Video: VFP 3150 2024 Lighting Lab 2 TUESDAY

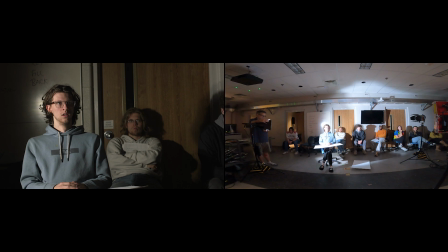I can close this down, take light off over there,
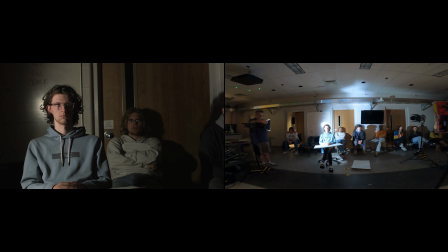so we don't have much bouncing, and I can focus this so it's really just on my subject. But there's only so much I can do, right? There's only so much I can do. I can
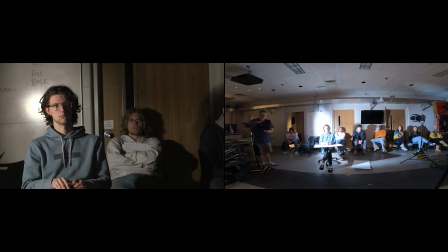bring this down, take some off of it that way, and try to bring these in, right?
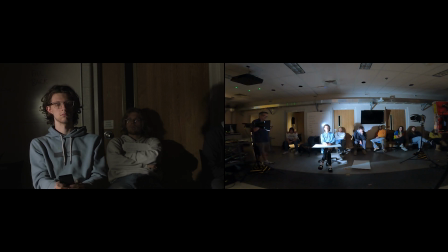So that's your first sort of line of defense. You got a lot of light bouncing off the ceiling, you can use your barn doors to not see it. Your background's too bright, you can use your barn doors to block part of it out. Bouncing off the floor, you can remove that. In fact, I imagine
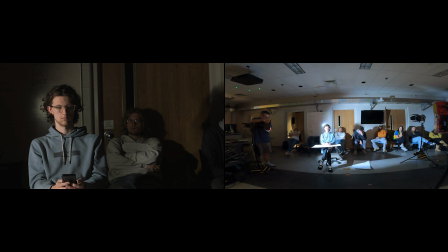Are we getting light bouncing off that paper that we then lose when I do this?
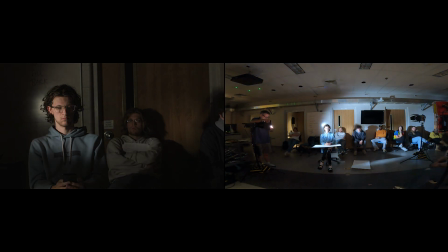I think maybe we are getting some light.
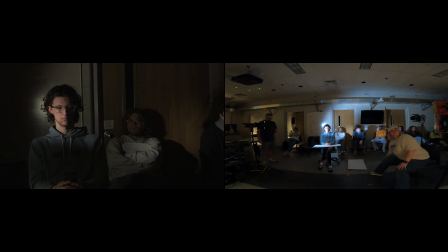There we are. Not really. I think we were until I did that. So you can see right now a shaping of the light, right? I've decided to light Ethan's face, but let even part of his body go out the shadow. And fortunately, in this weird kind of way, that light reflecting off the board is working really nice as a halo.
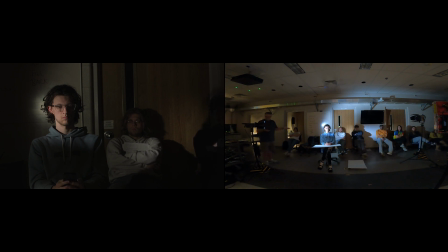I kind of like the way this looks, actually. Okay, let's say we need something more distinct than this.
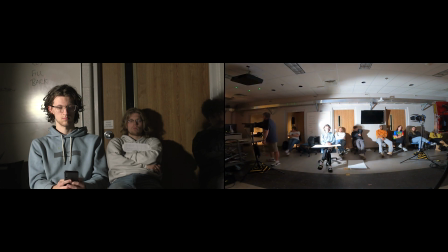And I'm not going to bother to set up C-stands right now, which is how you would mount these. But depending on where I want a shadow to be, I can bring
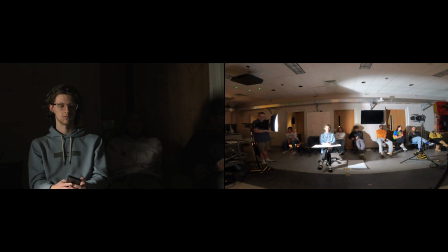in something like this, and I can take it to about there.
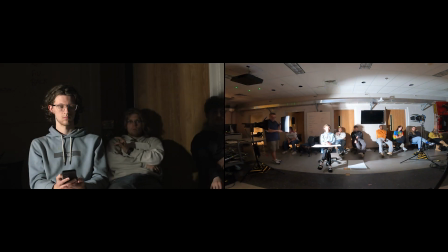I can bring it closer. I can bring it closer to the light.
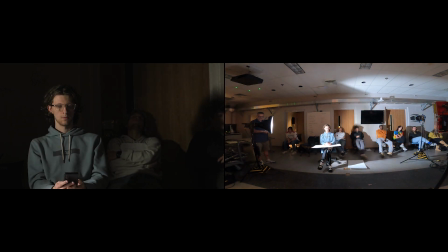All right, so I can create shadows here. I can create a shadow
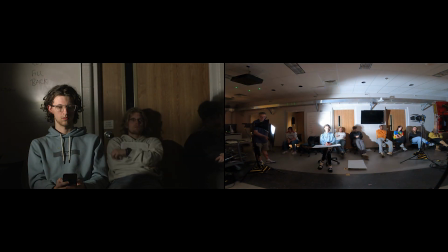there. I hate getting that double shadow. I'm not sure why I'm doing that.
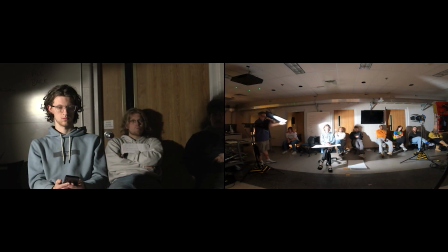I can block light from hitting the ceiling or the back wall.
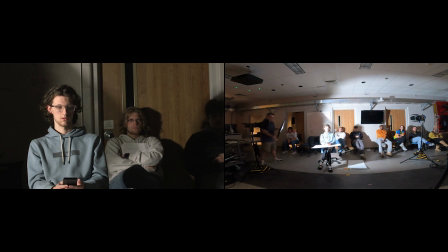All right. So this is another way. One of the things about this is the further I get from the light,
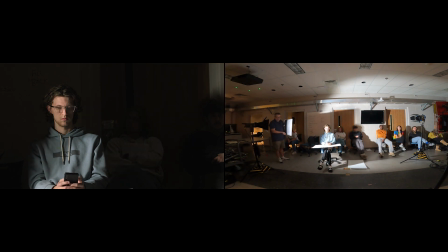the more distinct that edge is going to be, right?
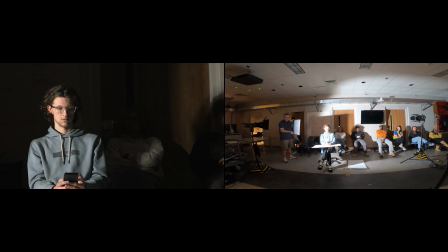It's fairly soft here. As I get further and further away from the light, it becomes a very, very distinct, until I get into the shot, it becomes a very sort of distinct kind of shadow, right? And you can use that. You can use that as a kind of a tilted, sort of gradiated, right?
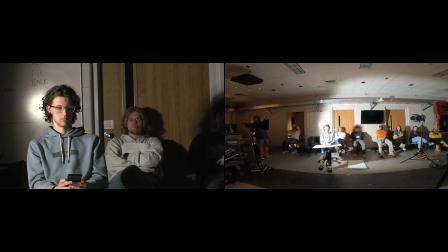Now the other thing is what's called a cucaloris, or a cookie. Cucaloris is anything that's designed to break up the light and create a pattern.
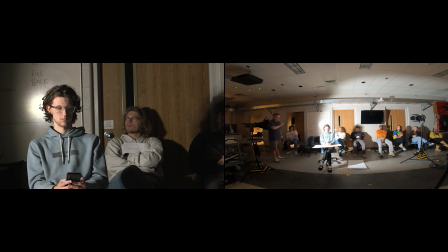So if I'm looking at the back wall right now and it's very flatly lit, right, and I want to break it up,
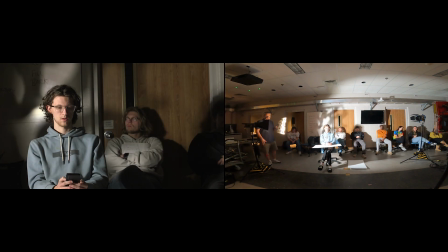I can come into, I don't want this to be on, there we go, honey. Right, I can come in here. What happens if I come on this?
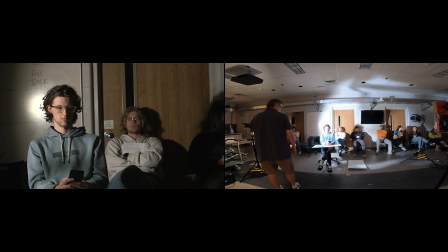And I can basically throw some shadows just to kind of break it up.
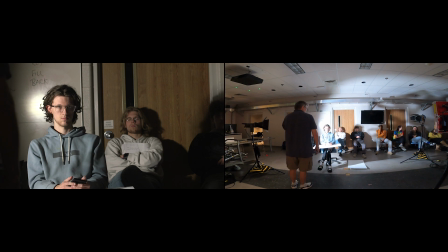The closer I get, the more weird and distinct those shadows become.
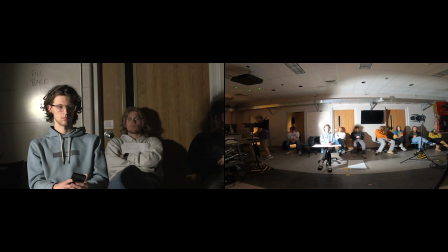Most common cookie for me, and actually let me get my handmade one. Actually, they're all handmade. Is something like
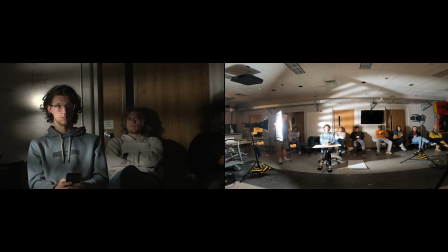this, right?